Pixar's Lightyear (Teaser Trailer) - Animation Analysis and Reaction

welcome back to our animation analysis and you know i had to take a look at disney pixar's light year but let's get back to the beginning there's some
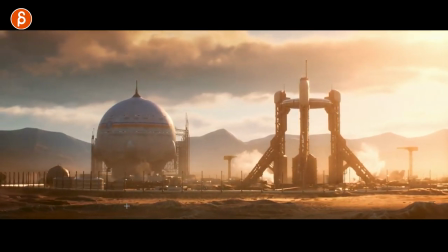awesome stuff animation-wise towards the end but at the beginning it's a lot of imagery which is super cool and right off the bat we're
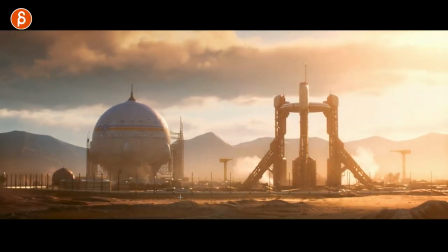getting into character but i do want to look at that first one because i do love the widescreen aspect ratio i love it that's already great anything with space
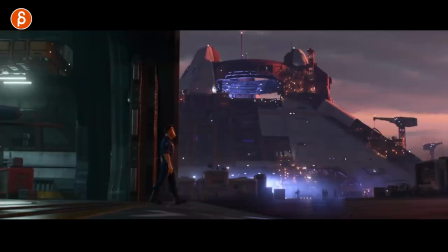shuttles and lasers and suits and stuff like this and
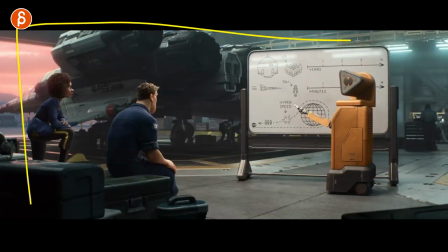robots come on that frame alone it's basically you open up my brain and you go okay what do you like suits stripes it's almost like solo pants sound solo pants you got starfox like ships you have robots
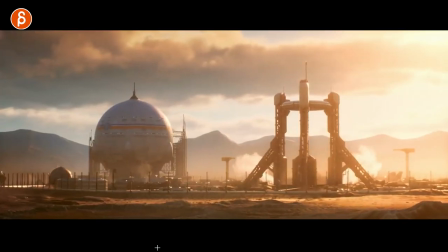come on everything in here is what i love but let's get back this is already cool i like that in the establishing shot establishes the renders and then right off
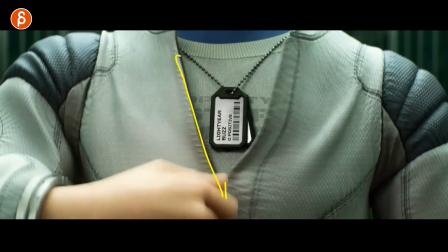the bat we're getting into finger details also love this here i love that even in in a zipper there's asymmetry in the suits telling you
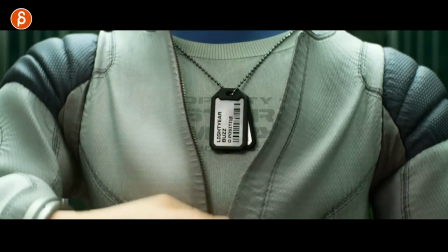attention to detail is great okay to see this here you see what he's never he's never positive he's zero positive he's never happy but that's great i love
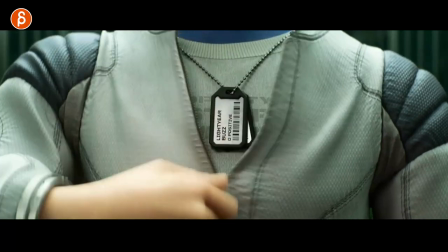this in terms of it's already a really nice hand pose but you can already see that that it changes from slightly open
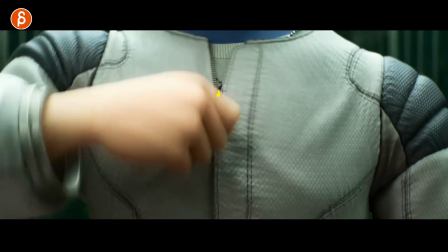here in the gap to pressure right you want to hold on because you're holding this tightly as you zip it up and when you're done you can see
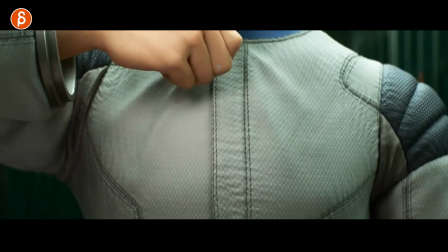a slight relaxation in the fingers i will never not look at fingers in feature animation just add attention to detail is great and even as this stops you see a bigger drop here in the elbow it's tiny i know this is tiny stuff you're starting right off the bat with details but i
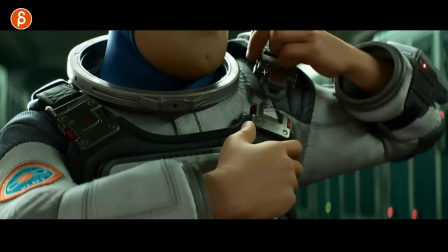love this i love all that detail stuff even here when that buckle goes down it's not in one axis so you can look at this here
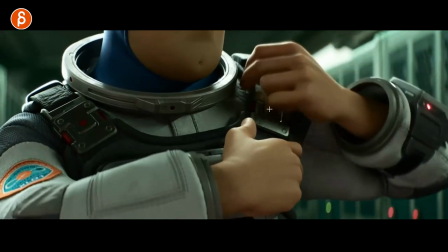you can see how it goes down this way and then it moves over this way depending on you know it tightens so it has a bit of
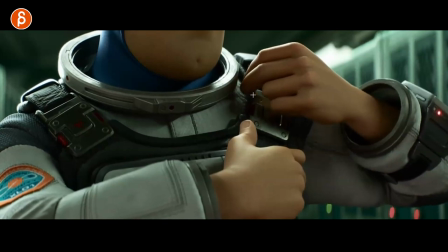a change and even here the detail on the finger staying there as that arm goes over you can see the pressure in the thumb relaxing towards the end i love this you can see that shape here
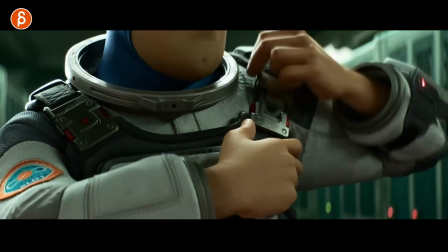because once you're in such a close-up shot you got to do some detail stuff in
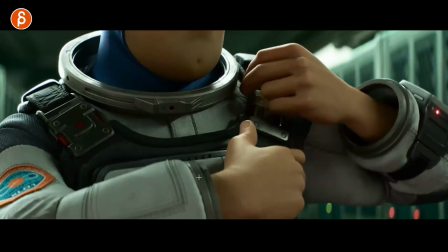order to stretch in this here in order to get you know like the the money's worth of such a close-up of
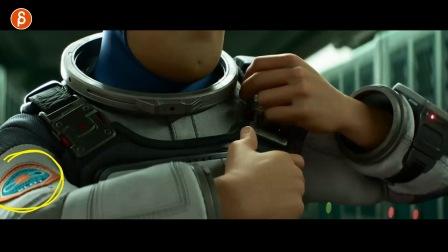course i love this i love orange so that patch I can assume they're going to sell this.
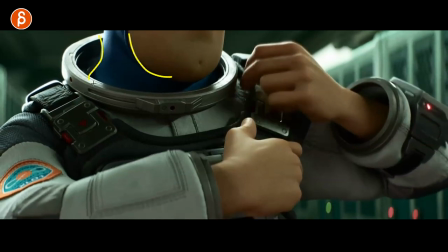Get a classic chin dimple here. You're already getting a better look at Buzz Lightyear.
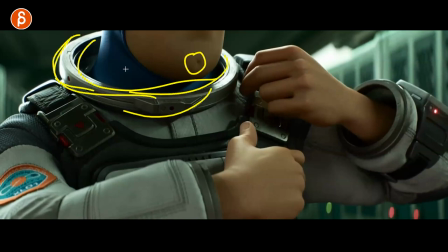And you almost think that's, you know, the classic suit with the helmet. But no, no, no. But it's really cool, though.
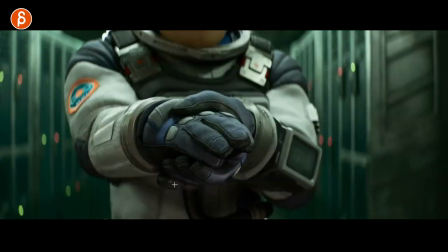I really like that look, the textures. I'm already very in. And again, more hand details. I mean, this is getting into... I love this here. Fingers in for your glove. Pulls out so it fits.
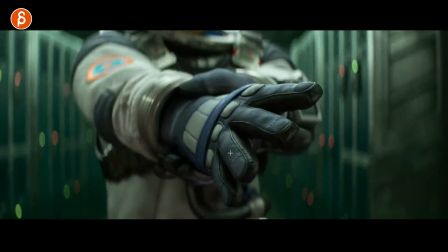And you can see the spread and extension. And then relaxation coming back.